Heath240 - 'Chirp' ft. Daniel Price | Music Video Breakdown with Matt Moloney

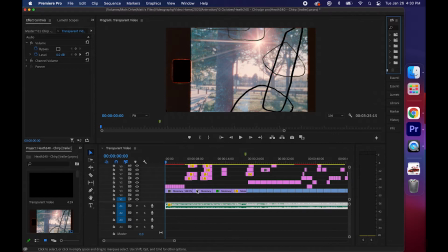[4:18]
All right, so now that you guys had the chance to see the video, I just want to take a look at kind of what my process was while going through it. Really, for a music piece like this, I wanted to make sure that I was focusing on the music,
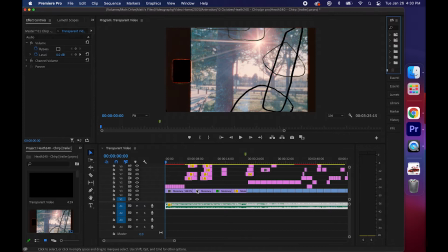[4:34]
since that's the main aspect and the main reason why people are going to be coming to watch it. So I made sure when I first started out, I really thought about that Super 8 vintage nostalgic feel, and I don't know, I just thought that would be the perfect way to introduce this song. So let's just go ahead and watch a little of this real quick.
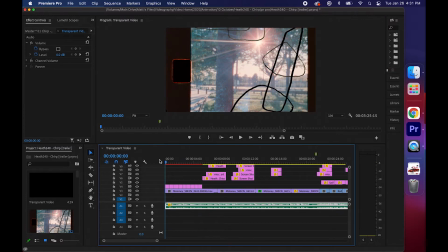[4:58]
So with this intro scene, I had the Super 8 footage that I started with, and when I was watching it originally, I thought, this looks good, but what could make this better real quick?
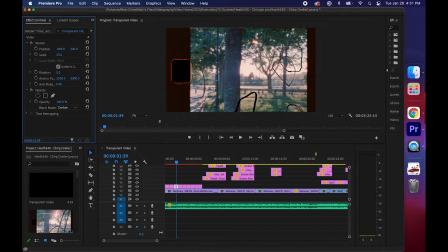[5:11]
and I was just drawing these like abstract type shapes for a while, and I had them all on a piece of paper. I decided I would scan it and just overlay it, and I had it overlaid as the whole scan.
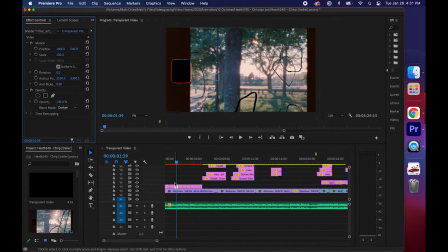[5:26]
As you can see, these are these you can see this is a much larger image that I actually just scaled up so that it wasn't just how it is like this.
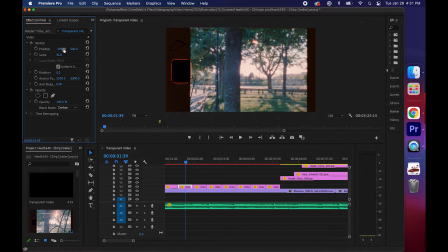[5:42]
So as you can see, originally I had it kind of just playing through like this the whole intro, but it was kind of just like slow. So that's when I added in the other overlays, so it's just that back and forth kind of a feel.
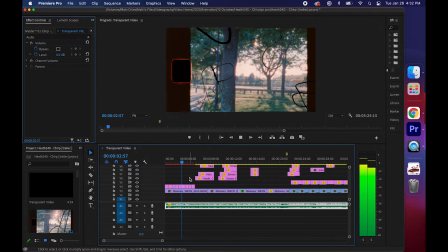[6:00]
And I think it keeps the pace going a little bit more, especially for an intro. And then I add in a little just photo animation of Heath with his name tag. This is one thing I really wanted to do since Heath is still young in his music career. Just really let the people know who he is right away from the start. Regardless of how long they make it through the video, they know who he is, what he looks like, what his name is right at the beginning of the song. So I made sure to do that, and then since there was a feature, I added another little photo animation for where Daniel Price was.
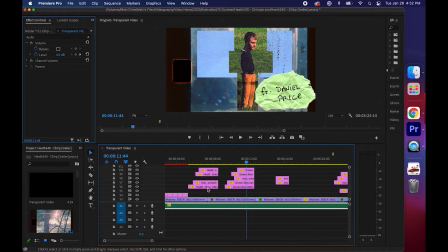[6:37]
And these are super simple animations, nothing too wild. You can see in the breakdown, it's all I did was get little
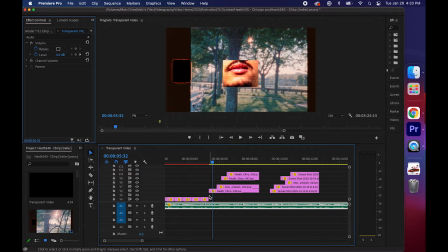[6:50]
I don't even know what you would call it, just I guess little screenshots of individual photos, and then kind of just put them in frame by frame, maybe a little bit longer for each one. And I also, really for this part, it's just about playing around with, where exactly you want everything to be. Obviously, I could make it a little more perfect. I could make it a little more wonky. Just depends on how you want it to look like. So I decided I would do this for this exact part.
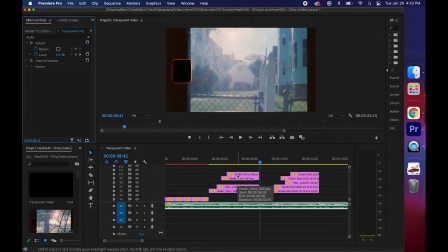[7:25]
This was a good intro in my opinion. The Super 8 really brings everything together. It's that warm summer kind of just joyful like feel.
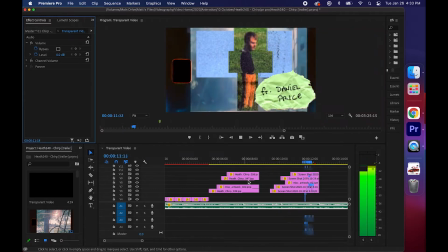[7:34]
Introducing Heath and Daniel Price, and then as well as getting a good clip for the actual,
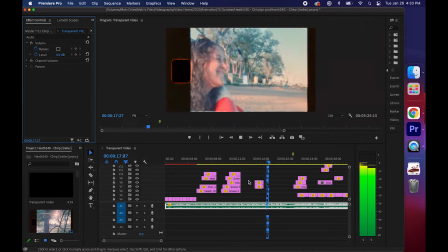[7:41]
the name of the song, Chirp, just to let people know what's going on.
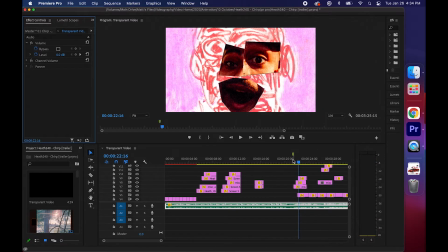[7:46]
So right here is where the actual music cuts in, right at about 22 seconds.
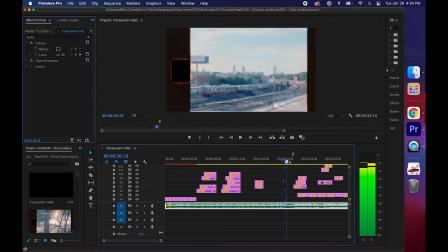[7:53]
So since I'd been using so much Super 8, I decided I'd kind of end it off with a Super 8 transition.
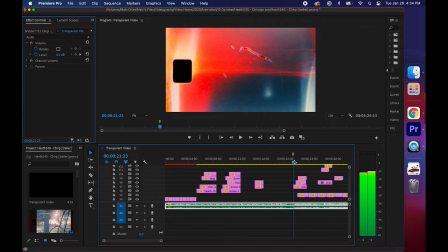[8:02]
You can get these on the FilterGrade website. They're also, I'll have them linked in the description.
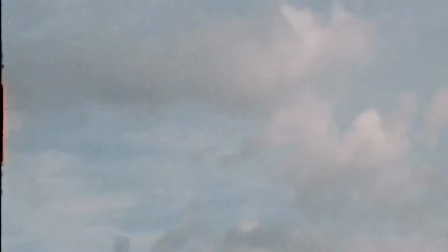[8:07]
They're super useful for really any project.
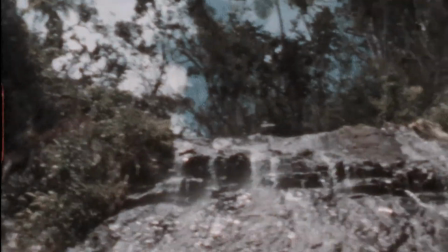[8:11]
And yeah, it was just like super helpful to have these to be able to
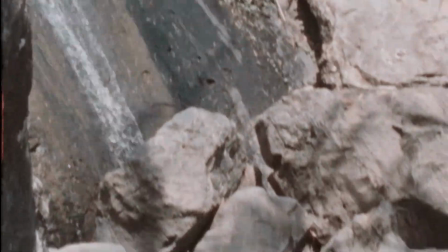[8:17]
just put the project together quickly rather than, having to make something that looks like it. It's just more authentic that way.
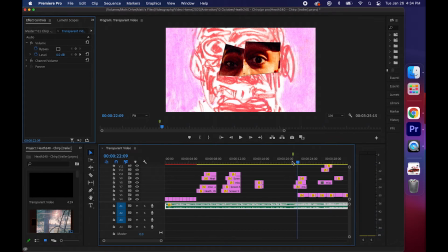[8:24]
So I get the real Super 8 border, and then I get into the actual body of the song,
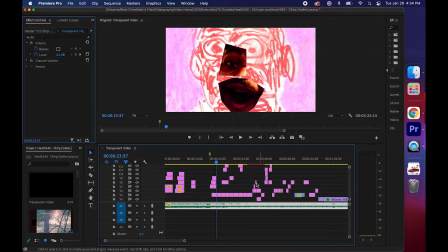[8:32]
and I thought what could be perfect, and I really, when I was listening to it over and over again,
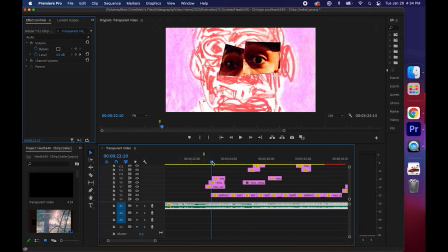[8:39]
I just got this feeling like some portrait style drawings mixed with a little photo collage of the actual photo shoot that me and Heath did could be really, really cool because it emits that artistic side, that,
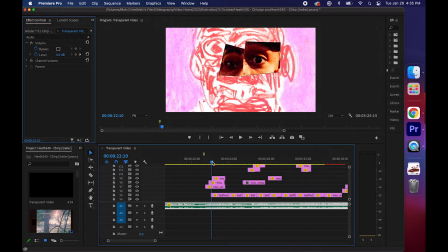[8:57]
unrealistic world of the drawing that I have included, and then you get the realism of actually having Heath, his eyes, his mouth, whatever, integrated in the actual moving image.
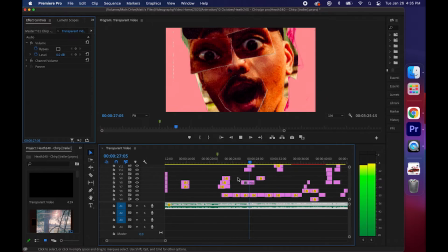[9:10]
So I let this go for a little while, add some of my drawings, I add some with overlays, and the whole time that this is going,
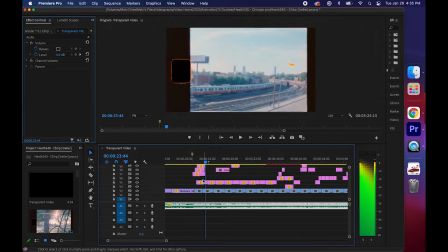[9:24]
I actually have a Super 8 film kind of grain going along in the background.
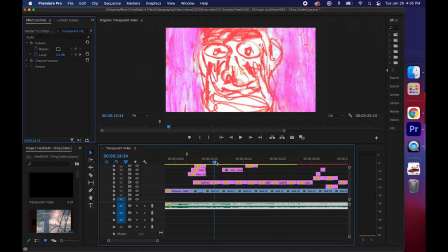[9:30]
So when the drawings are placed like they are right now, you can't really see it too much.
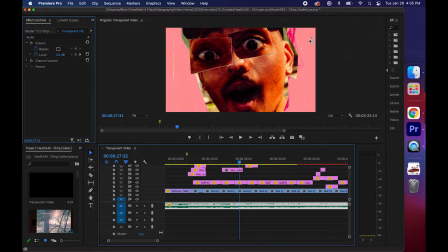[9:37]
You can see a little bit of motion, but right here where there's no background, you can see this pink kind of it's just I call them red grain. This is a red grain loop. I think it's pink right now because of the white that the paper had, and it's just overlaid together.
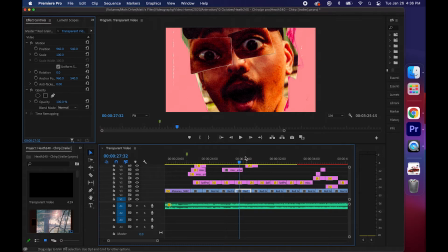[9:55]
For example, let me just show you what I mean by that.
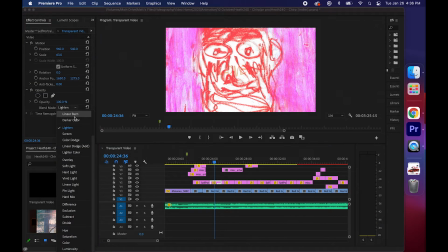[9:58]
So for this, in the blending modes, I always like to put something underneath, especially in a video project, to just show that raw
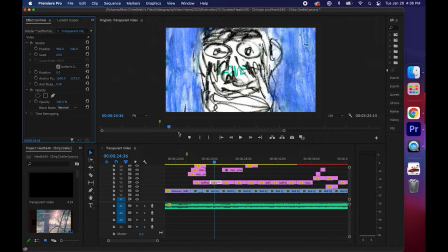[10:11]
movement to the image of it, because you don't want anything to be super standstill. So this is what the actual image or the actual drawing looks like when I had finished with it. And as you can see, you can't, I think it's 100%, yeah, so it's 100% opacity, so you can't really see through it too much.
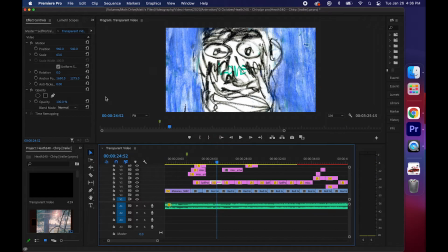[10:31]
And I didn't like that. I wanted there to be some movement with it. So I just changed the blending mode to lighten, changed up the colors a lot to give it a more like warm kind of a feel.
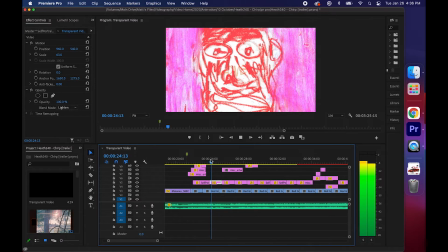[10:41]
But it also, when you play it back, you can see the grain coming through it.
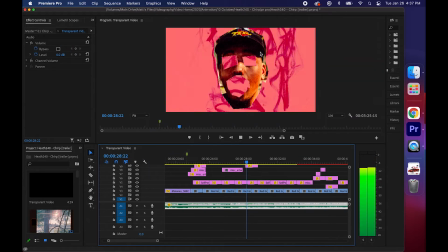[10:46]
And I think that really helps, just providing like grain throughout the whole entire project.
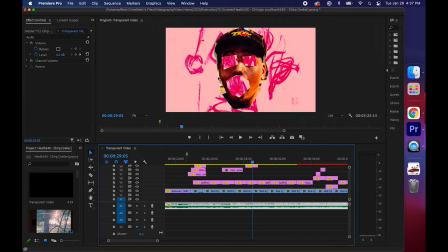[10:53]
It not only makes it look like it's always moving, since it's kind of a 2D animated project, but it also gives it that color aesthetic that you want. So you could, obviously, if I wanted it to be purple or blue or whatever, I would just go with a blue grain loop instead.
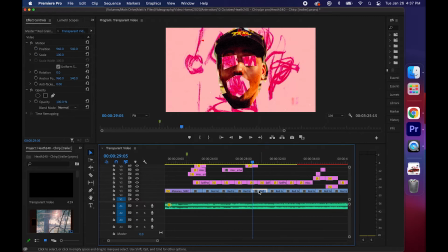[11:10]
Again, this is another one of our products on FilterGrade. It's called the 35mm film grain pack.
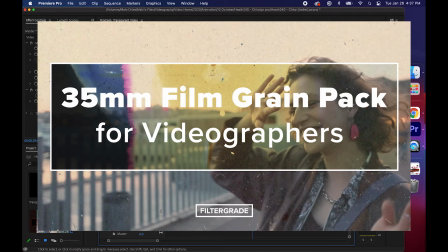[11:17]
It has video grain loops. It has
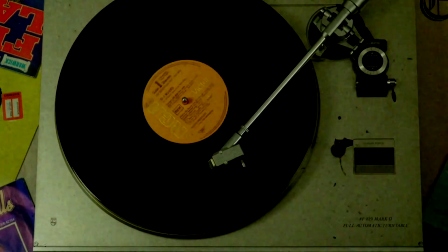[11:23]
scribbles, all types of analog textures and film animations that are really perfect for making projects like these.
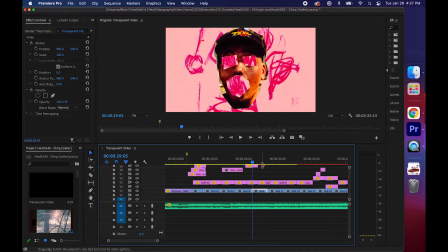[11:30]
So make sure you check those out. I'll be sure to link those in the description as well. So moving forward, just more drawings.
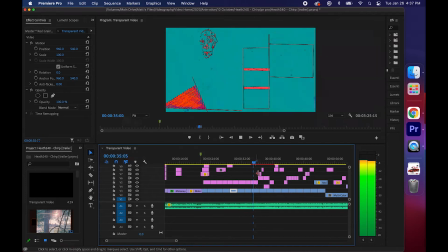[11:39]
It's just still building up to the actual main part of the song, which comes in right here.
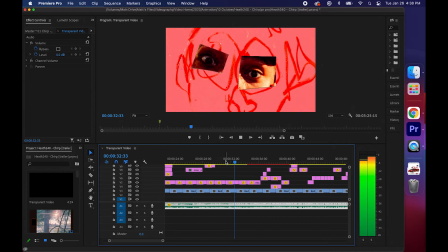[11:47]
And so right here, I wanted to make sure I had done a few drawings and stuff like that, so I wanted it to switch up a little bit.
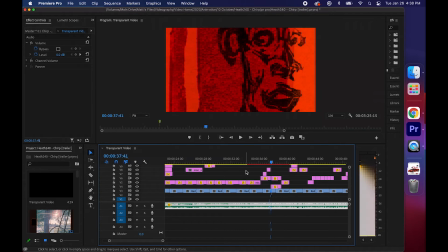[11:56]
So I just do a quick, little overlay, 1, 2, and then zoom in a third time on this same drawing for right here. Just building it up, and then right when the beat switches up,
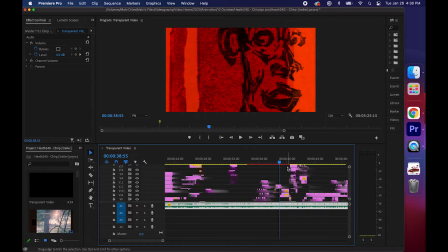[12:10]
I add in photos just to switch it completely over from drawing to photos,
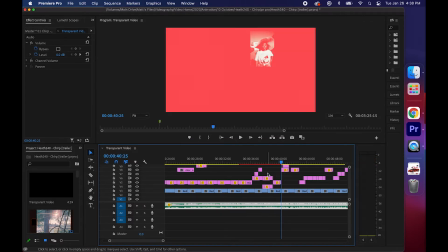[12:17]
to go from unnatural to realism again. And so right when I get into the photos, just do a quick collage of those. These ones come in one at a time, frame by frame, and then the other 5 come in as well.